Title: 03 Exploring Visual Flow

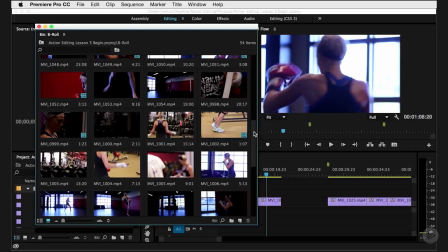8:07 And you want to avoid those when you're editing. You don't want your audience to feel your edits. You want them to just follow the story and feel the psychology.
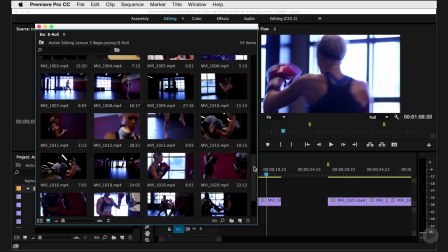8:14 Another issue with jump cuts is not just flopping on the screen,
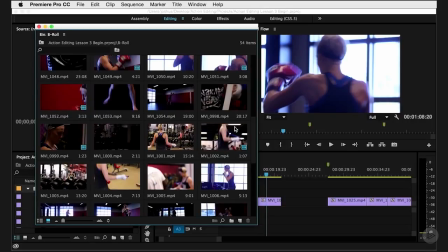8:20 but cutting together two shots that are really similarly framed. So you wouldn't want to go from a medium shot to another medium shot.
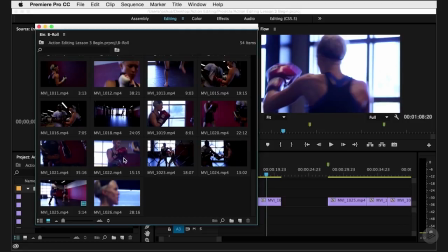8:29 Cutting from this shot to this shot would be a jump cut because our angle is the same and our framing is pretty much the same. It's like this medium close-up. However, cutting from this shot to something closer to this shot would be better.
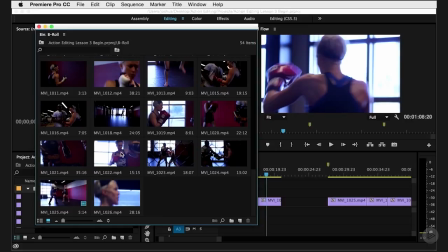8:44 It still might be a little of a jump because in order to avoid a jump cut, you want to change angles and you want to change framing. So going from a close-up to a long shot or a long shot to a close-up is good, but if it's exactly from the same angle, then it's also going to feel like a jump cut.
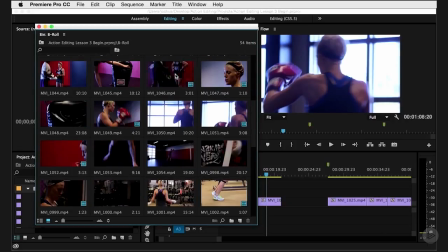8:59 So you can see between these two here, even though this is a long shot and this is a close-up, that might feel a bit like a jump because we're just kind of punching into a close-up. So what you want to do is always try to find those angles that switch, but not make those angles switch so much that you jump on the other side of the 180 degree rule.
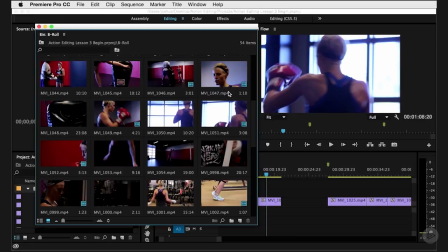9:19 So you can see it gets a little bit complicated and a little bit messy. But that's what you're doing when you're kind of taking a look at your footage and figuring out the visual flow. So once you've taken a look at all of this again and made sense of all these things I've talked about, figure out if you want to do inductive or deductive and look out for jump cuts,
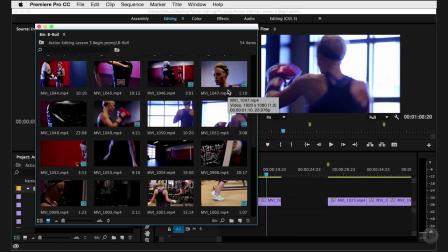9:36 then what you want to do is come on back and watch the next lesson.